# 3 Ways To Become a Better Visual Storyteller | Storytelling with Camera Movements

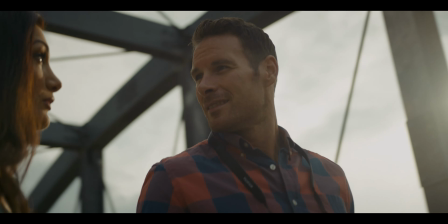Now, motivation can happen in lighting, it can happen in your camera settings, in movement, in basically every aspect of filmmaking. And it basically means that whatever is happening in the scene motivates how you shoot it. So for example, in camera movement,
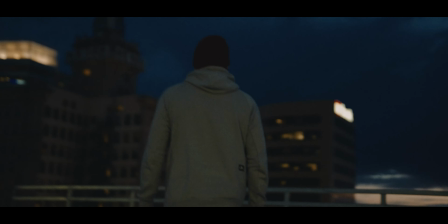you might want to have a camera moving a certain way in order to track a subject that you're following, or to create a certain emotion, or to, you know,
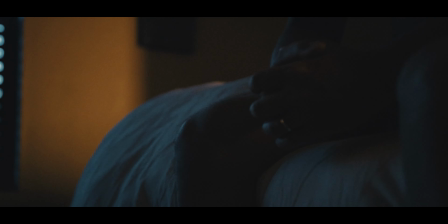mimic a certain style of cinematography. So there's a few different ways that you can motivate camera movement. One is based on the emotion in the scene. So if you have a very dramatic scene where there's a lot of things happening,
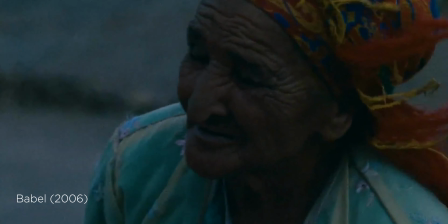you might use a more handheld movement that's going to feel a little bit more chaotic or,
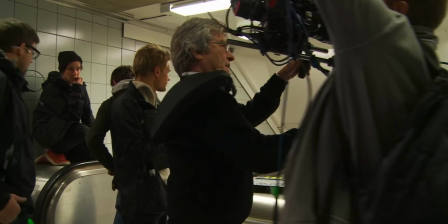you know, like the subject is not really like thinking straight or something like that. So you'd have like a handheld movement that would make more sense there. Or if you had a situation where everything was clean and calm and, you know,
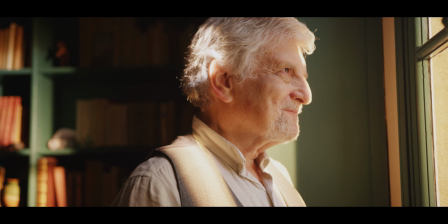you're working with a character that's just stable and everything's good then you might put the camera on a tripod and go
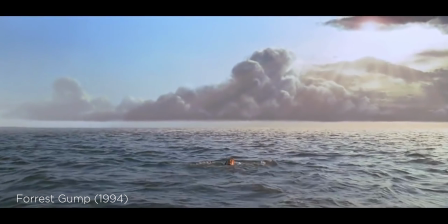for more of a locked off shot that's going to feel a little bit more calm and stable now you can base it off of emotion you can also base it off of the style of cinematography so you'll see different styles of cinematography out there that are that'll use different types of movement and stabilization so for example an action film or something that's really like high impact really high energy will
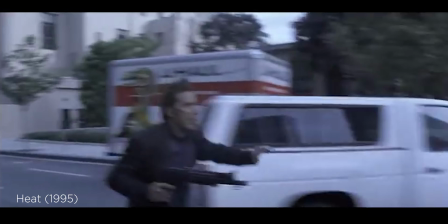often use a lot of handheld movement and then maybe even some flying movement as well whereas you know comedies something that's just like funny will often use locked off shots you can also mimic different directors that like to use different styles of stabilization so you might you know if you're going for like a Wes Anderson style look you're probably going to use a tripod or like David Fincher again uses tripods and a lot of panning movement in his shots so the style of the cinematography can motivate the type of stabilization and movement that you use and then the third thing that you can base it on is the action in the scene so when you're deciding on the movement for a shot whether you should dolly in or if you should pan or if you should do a whip pan or whatever you can base it on what is actually happening in the scene so for example let's say you're doing like a pan shot to establish a new scene at the beginning of a movie
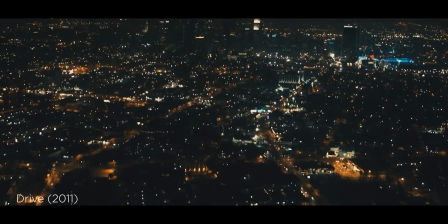instead of just doing a regular pan to the location which honestly just feels unmotivated because it's just a camera movement just for the sake of moving the camera you might actually follow a subject into that scene and make it feel like that camera movement is motivated because it's actually following them in order to establish the scene in that shot okay and number three is to use the right movement for the shot so we talked about stabilization we talked about motivation now let's talk about the different types of movements there's basically three different types of movements that you can use with your camera. Number one is lateral movements.
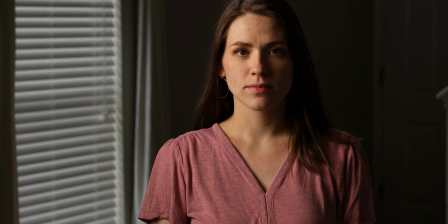Lateral movements are going to be like dollying in or out or trucking left or right,
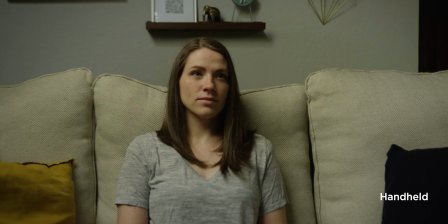where you're actually moving the camera forward or backwards or left or right, or maybe jibbing, which is going to be moving the camera up and down, right? So these would be like lateral movements where the camera is just moving steady in one direction. Now, these can be used in a lot different situations for example a dolly in might be used to focus on the the emotional state of a
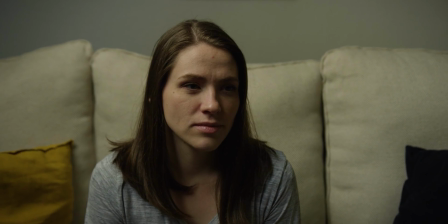character and what they're thinking about whereas a dolly out is going to feel more like characters lonely or there's something going on in their life that they're
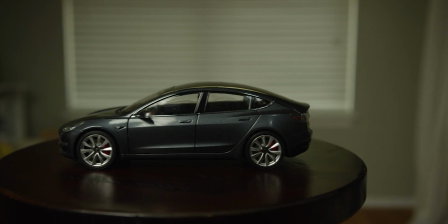trying to figure out dollying left and right is just kind of used for typically used for tracking a subject as they're you know running or a train going by or something like that that you can kind of follow the subject with that And then jibbing up and down is typically used for establishing shot for different locations where they've got the camera on a crane. You might be going up and down to showcase that location where we're going to be setting up the scene. The second type of movement is a panning shot.
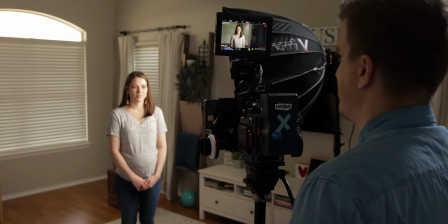So panning is when the camera is stable, is staying still, but you're turning the camera left or right or up and down.
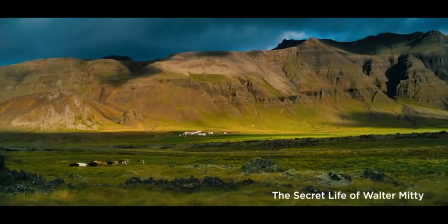So this would be a panning or tilting type shot.